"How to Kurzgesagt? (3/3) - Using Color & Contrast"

If you think about Kurzgesagt, what is the first thing that comes to your mind?
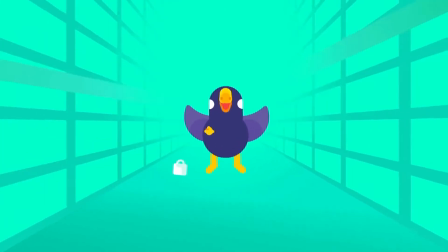0:29 Maybe it's the small, cute and innocent birds which appear in the videos only to be carelessly murdered in brutal experiments?
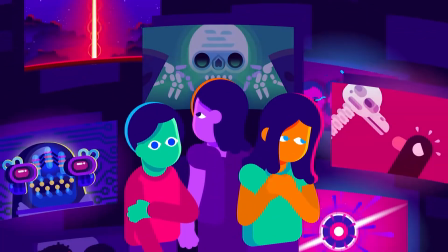0:36 Or the mind-bending topics which keep pushing viewers into existential crisis? Well, maybe.
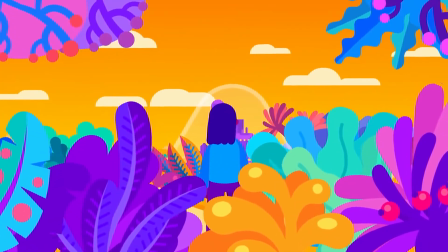0:42 But probably it's the bright and harmonizing colors that fill up all of this misery and
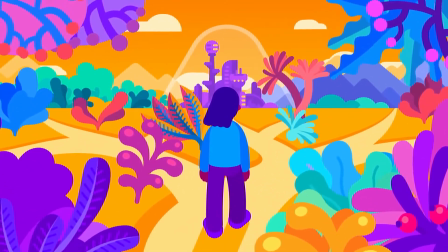0:47 turn it into beautiful pieces of art which could be directly taken from a child's book. Aw, also look how cute that little bird is! Kurzgesagt's videos might be sinister, but they always keep a happy and positive attitude. And that's mostly achieved through their color palettes. So, do you want to learn how to murder innocent birds in a fabulous manner too? Well, then let's jump right in! This is the third and final part of a small series,
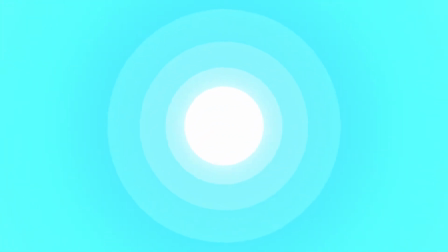1:16 in which we're taking a look behind the birds and the colors of Kurzgesagt and trying to find the secret, which makes the videos so appealing. If you haven't seen the previous parts yet, you can find them up here. In this video, we're gonna find out how Kurzgesagt uses colors and contrast to add visual and emotional depth to the images, and how we can reproduce that effect ourselves. Also, at the end of this video, there will be a little surprise for you. Furthermore, before I started making this video, I reached out to an art director at Kurzgesagt and asked him a few questions to better understand their workflow and provide you with the most accurate information. There will be quotes of his being displayed at certain points of the video. So now put on your Kurzgesagt merch, fetch your pet duck and enjoy the video.
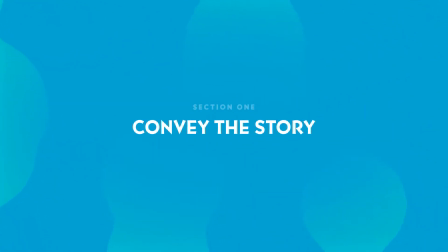One of the first questions to ask yourself when creating a new illustration or animation is, what do I want to convey with the image and how do I want my viewers to feel about it? Let's take this scene from the video What If We Nuke a City, for example.
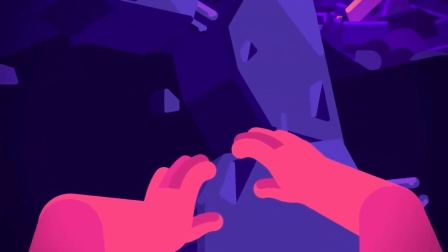2:22 In this scene, Kurzgesagt explains how you'd feel after surviving a nuclear attack on your city.
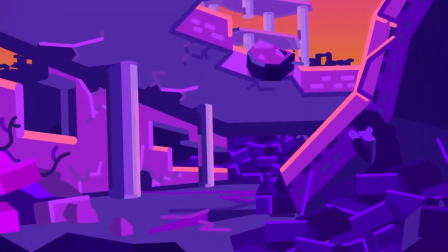2:27 It's very dramatic and the mood is depressing, so it needs an according touch of color.
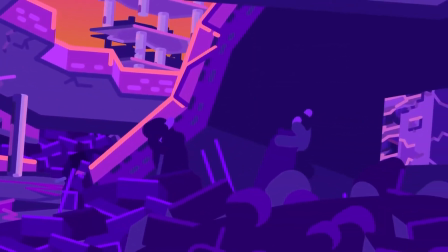2:32 The palette mostly consists of dark shades, mixed with a decent amount of warm hues like red and yellow.
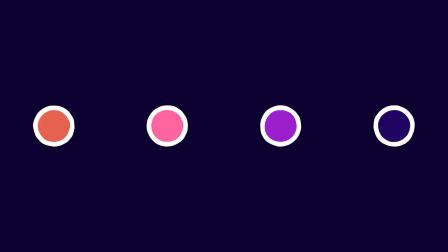2:39 These colors automatically create a dark, smothering and threatening atmosphere, which perfectly fits that scene.
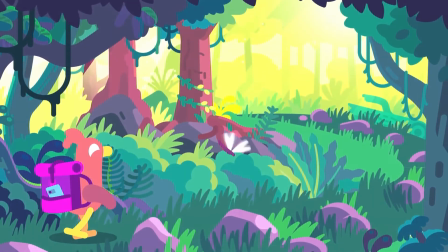2:47 Now on the other side, there are of course peaceful and beautiful scenes as well, like this one.
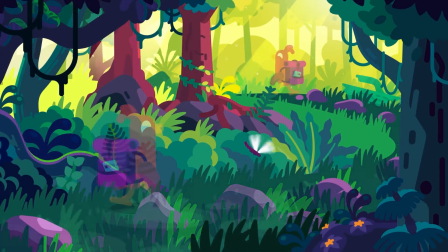2:53 It features a bunch more vibrant colors and makes you feel all warm and cozy, which is exactly the intention behind it. So knowing what the final shot will look and especially feel like can be really helpful in deciding what colors to choose. After that, Kurzgesagt usually continues by looking at references for their scenes and creating first rough illustrations from that.
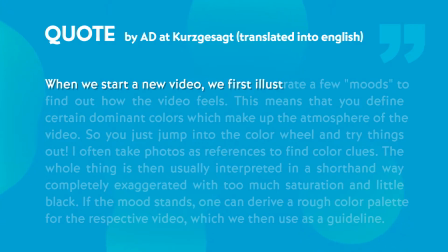3:16 When we start a new video, we first illustrate a few moods to find out how the video feels. This means that you define certain dominant colors which make up the atmosphere of the video.
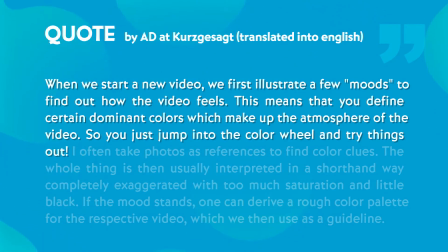3:26 So you just jump into the color wheel and try things out. I often take photos as references to find color clues. The whole thing is then usually interpreted in a shorthand way, completely exaggerated with too much saturation and little black.
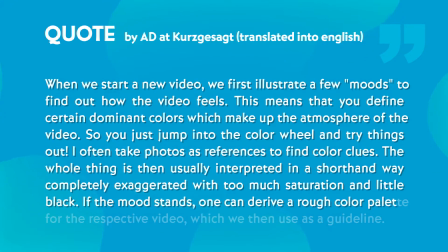3:40 If the mood stands, one can derive a rough color palette for the respective video, which we then use as a guideline. Building a story around your illustrations, no matter if still or animated, is essential for keeping the viewers engaged and curious. One of the fundamental tools for telling your story is guiding the viewer's eye towards the subject of matter. And in order to do that, there's a simple tool we can use.
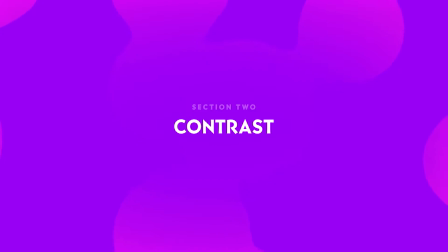Using contrast thoughtfully in your scene can automatically organize it and divide it into multiple sections, which the viewer can explore one by one.
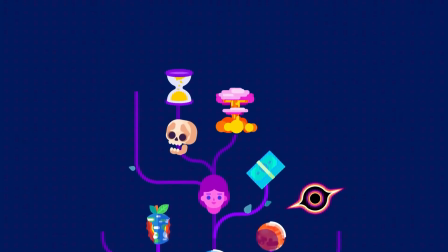4:20 For example, Kurzgesagt likes to keep the background of scenes mostly darker or lighter than the foreground, so you can focus on what's going on in the important area. And this is only one way to use contrast.